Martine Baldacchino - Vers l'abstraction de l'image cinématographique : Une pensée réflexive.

Les concepts philosophiques et artistiques nous permettent ici de comprendre et d'interpréter la portée de cette scénographie lumineuse déduite d'une réflexion sensitométrique. Enfin, je voudrais terminer par un dernier exemple plus explicite pour comprendre la démarche qui s'opère entre la technique et la recherche avec une séquence d'Europa de Lars von Strier.
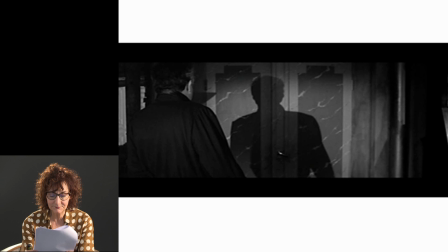28:58 Ce film a été tourné en 1991. La photo est faite par Bensen et Klosinski. La caméra était une Mitchell Mark II pour faire des ralentis et une marche arrière. Il y a eu de nombreuses pellicules,
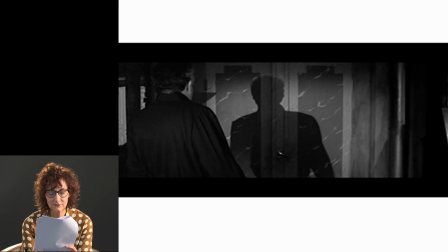29:15 il y a eu des pellicules couleur Kodak 500 Asa et 250 Asa et puis une pellicule noir et blanc plus X. Dans les objectifs, c'était tourné en Ariseis sphérique pour les projections frontales et rétroprojections et des objectifs panavision anamorphiques de sérieux pour le film, pour le tournage du film. Le format est un format de 2,35. Alors le résumé, c'est un jeune Américain d'origine allemande, Léopold Kessler, qui arrive en Allemagne en 1945 après la guerre. Embauché dans une société de train comme contrôleur de nuit, il fait connaissance de Katharina, fille du directeur de la compagnie ferroviaire, carovière, avec laquelle il va entretenir une relation amoureuse. Celle-ci s'avère être un loup-garou, une résistante à l'envahisseur occidental suite à la défaite de l'Allemagne en 1945.
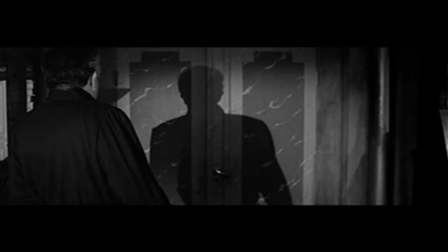30:10 Dans cette séquence, une ombre très dense s'agite sur le mur du salon. C'est l'ombre de Max Hartmann, allié des nazis, propriétaire de la société des chemins de fer de Zentropa, qui transportait des juifs vers les camps. La guerre est terminée. Il pactise maintenant avec les Américains qui occupent un train de sa société.
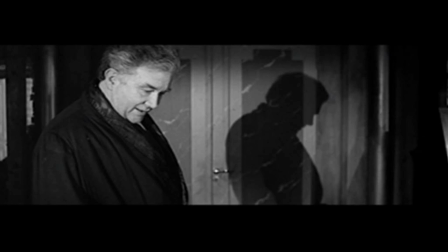30:29 Bien que la discussion ait de toute importance, notre œil est irrésistiblement attiré par cette tâche noire visible en arrière-plan. Cette ombre trop noire et trop centrée dans l'image interpelle mon œil. Le réalisateur a sans doute désiré signifier quelque chose.
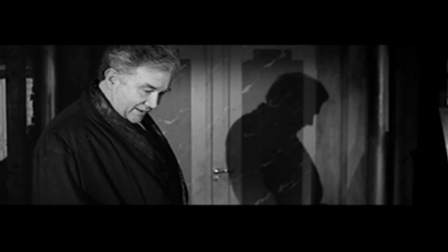30:44 Pour obtenir un tel contraste à la prise de vue, l'opérateur doit non seulement réfléchir à la sensibilité de la pellicule qu'il va utiliser, mais penser aussi à la définition des optiques et au temps d'installation de l'éclairage. Placer un projecteur très puissant au faisceau directionnel assez loin nécessite de repérer le lieu en amont du tournage.
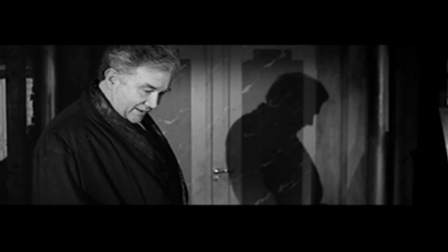31:03 Le projecteur étant à hauteur du comédien puisque l'ombre a une taille identique au personnage. Il fallait donc prendre le soin de diminuer cette lumière sur le visage du comédien au risque de le surexposer. Les vêtements sombres facilitent évidemment la faisabilité du plan.
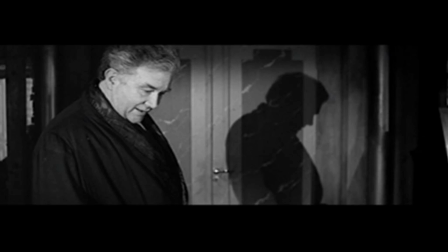31:20 De toute évidence, cette ombre portée très sombre, centrée dans l'image, était le personnage principal du plan. Cela ne m'expliquait pas ce que le réalisateur a désiré signifier. Au cours de mes recherches, j'apprends par l'assistant caméra du film, Jean-Yves Le Poulain, que sur le tournage du film « Repas », il y avait des ombres peintes à la main, comme dans certains films expressionnistes.
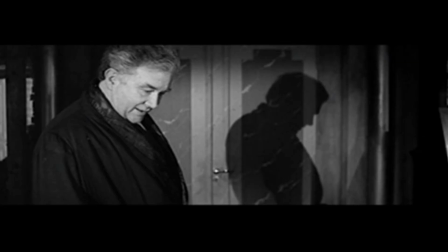31:42 Ce n'était pas le cas ici, puisque le personnage était en mouvement, mais en revanche, cela confirme l'attachement du réalisateur pour ses ombres. Je décide d'approfondir ma recherche en ce sens et me penche sur une bibliographie dont la thématique principale est l'ombre. Ma première interprétation est que son ombre semble se détacher de lui comme s'il perdait son identité. La question de l'auteur est bien comment vivre cette dualité. Cette confession, cette thérapie de l'âme, figurée par l'ombre, ne peut être autrement. Selon le penseur suisse du XVIIIe siècle, Johann Gaspard Lavater, l'homme qui a vendu son âme au diable n'est plus rien.
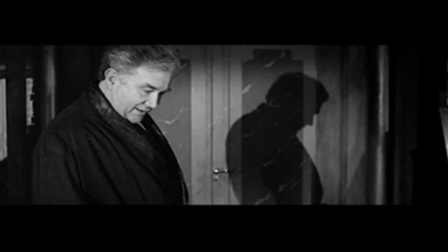32:21 Il est voué à l'errance. Ici, l'ombre de Max Hartmann, au contour extrêmement marqué, telle l'ombre lavaterienne, nous offre la lecture de son âme. L'ombre de Max Hartmann sur la porte disparaît avec l'arrivée du colonel Harris.